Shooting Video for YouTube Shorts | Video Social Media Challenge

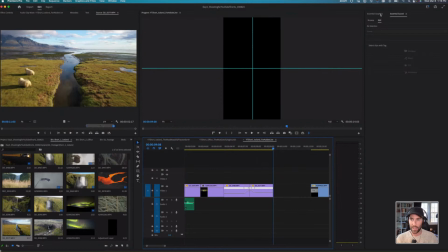16:53 lot. And like I mentioned on
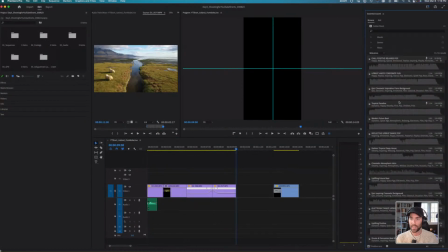16:57 Monday, you have all of the access here to specific tracks that Premiere has teamed up with Epidemic on. So if you searched, let's just search cinematic and let's see, maybe we find something better in here and we play this back.
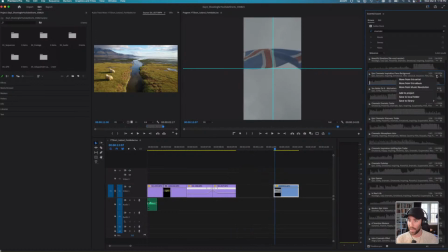17:13 That's pretty cool. I kind of like that. So let's go right click and let's add this to our project. Okay. And now you'll see over in my panel, it gets saved as a stock audio media. And basically, if you have a Premiere or if you have a Creative Cloud account, this allows you to sample the track.
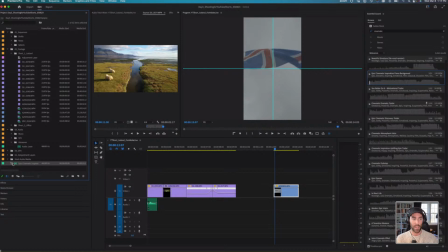17:32 And then when you export the video, you're just going to have to right click this. I don't know if it's right here or if it's in the export window, but you basically have to purchase it just so that Adobe knows that you're using it.
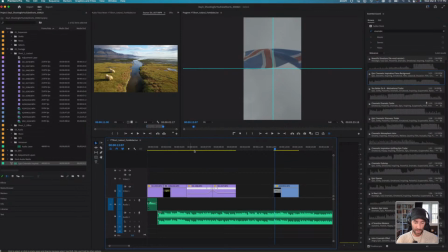17:44 But let's just drag this in here and see if that works, because we don't have to actually leave Premiere, and that again saves us time and all the good stuff.
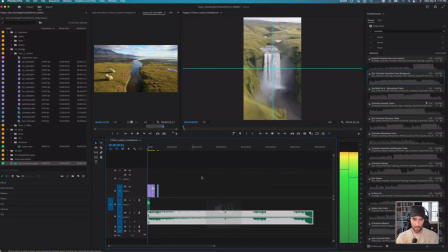17:53 All right. Here is why that sounds pretty cool, but it's very loud. We're going to drag this down.
Here is why Iceland is the most beautiful country in the world.
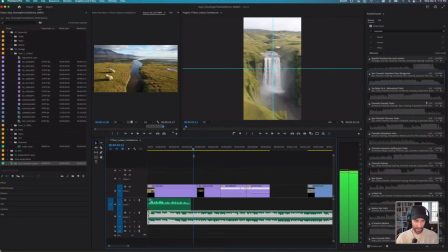18:06 I mean, it's already like pretty cinematic and pretty epic, just with that first voiceover and then the music.
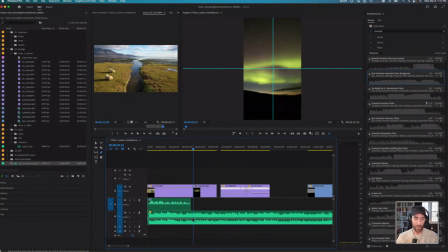18:13 I think all I would do here is take my points P on my keyboard and I would adjust the volume down here, and then I'd bring it up once the footage happens so that the viewer then knows, okay, the voiceover is the start and now we're going into the bulk of the video, which is the music.
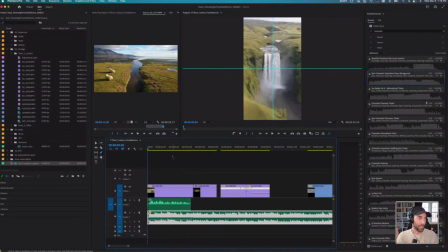18:32 Yes, Rob, Epidemic Sound does have sound effects and Foley sounds.
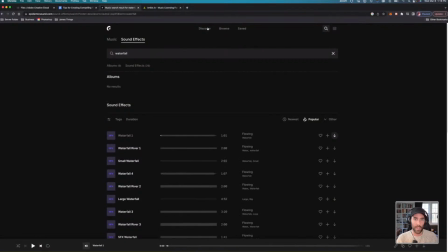18:36 I actually have that up right here. I wanted to show everyone. So this is sort of the main hub of Epidemic.
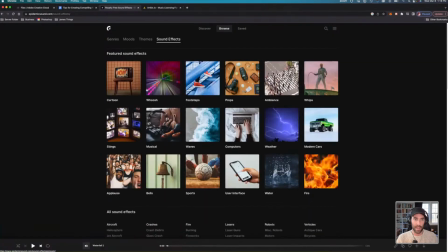18:43 If you go to Browse, you'll notice that there's sound effects right here. And what's cool is there's featured sound effects by like album.
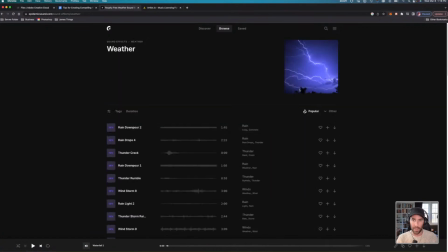18:50 So I use the weather one a lot of the time. You can search it by popular. You can even just come in here and just search like wind. And then all of these different sound effects will come up. You can find similar ones. It's very powerful.
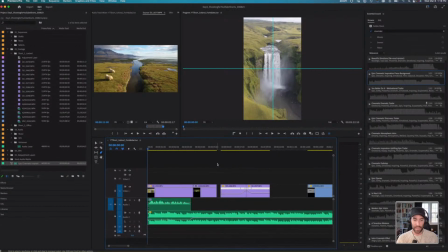19:04 Highly recommend it. And I find a lot of my sound effects for my videos through Epidemic. All right. And I actually think this song works pretty well.
Here is why Iceland.
Okay, we're going to adjust this a little bit more.
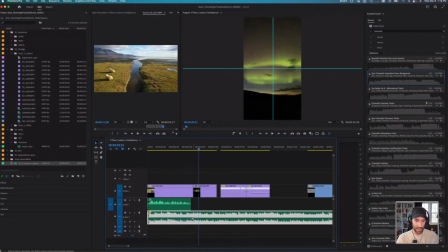19:14 Iceland is the most beautiful country in the world.
So let's add a little sound effect here that I have for a waterfall.
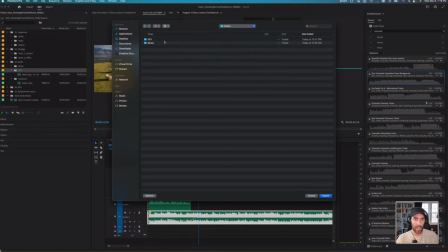19:22 So let's import this. I put this in my folder. You may not have that because I think I added this a little bit late.
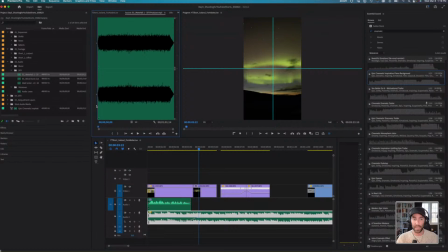19:31 But again, if you do have Epidemic or if you have another place to source sound design, sound effects, feel free to use what you have. Okay, so that's obviously very loud, but we're going to drag it in, okay, to our clip.
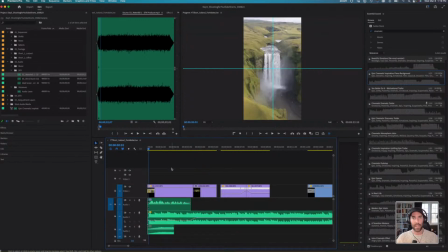19:46 And the best thing about this week of a creative challenge is that every day we're pulling parts from what we talked about a couple days earlier. So Monday we kicked it off with audio, and we're applying the same principles that we've applied all week.
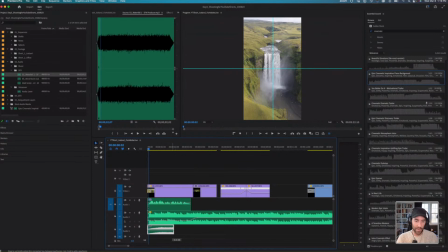19:58 And I think we're trying to do things a little bit differently here today. But just because we're doing a YouTube short, the methods completely apply the same way. All right, so we're going to drag this all the way down because it's pretty far away. And we're going to go to our essential sound. And remember, if you watched on Monday, I talked about how there's presets in the sound effects.
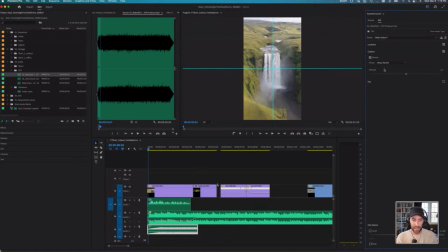20:16 So you can actually make it sound distant. And let's just solo it to hear where that is. Very subtle, but that's kind of ideally how we'd hear it because the drone's so far away. I'm going to bring this up a little and let's play it back.
Here is why Iceland is the most beautiful country in the world.
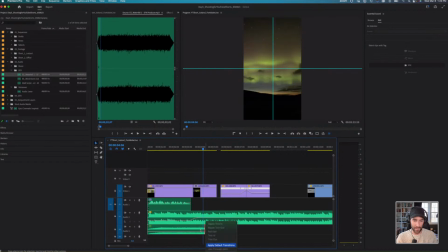20:35 Cool. So that's sounding like it fits very well. And we're going to keep on rolling.
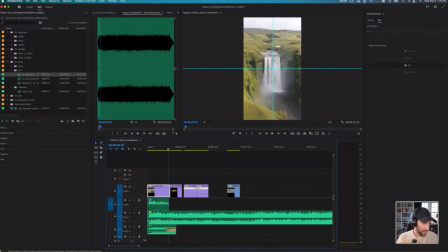20:40 Obviously, we're going to run out of time to create the whole short today. And that's a good question. Bruce had a question about how short should shorts be. That's not really something that I would necessarily say I'm the expert of.
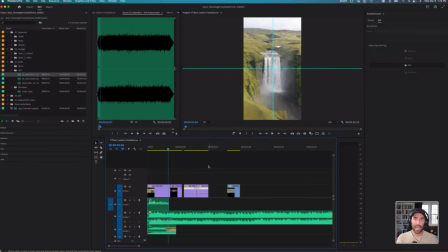20:54 I think you can probably push the limit on length more on a YouTube short than you can on a reel right now.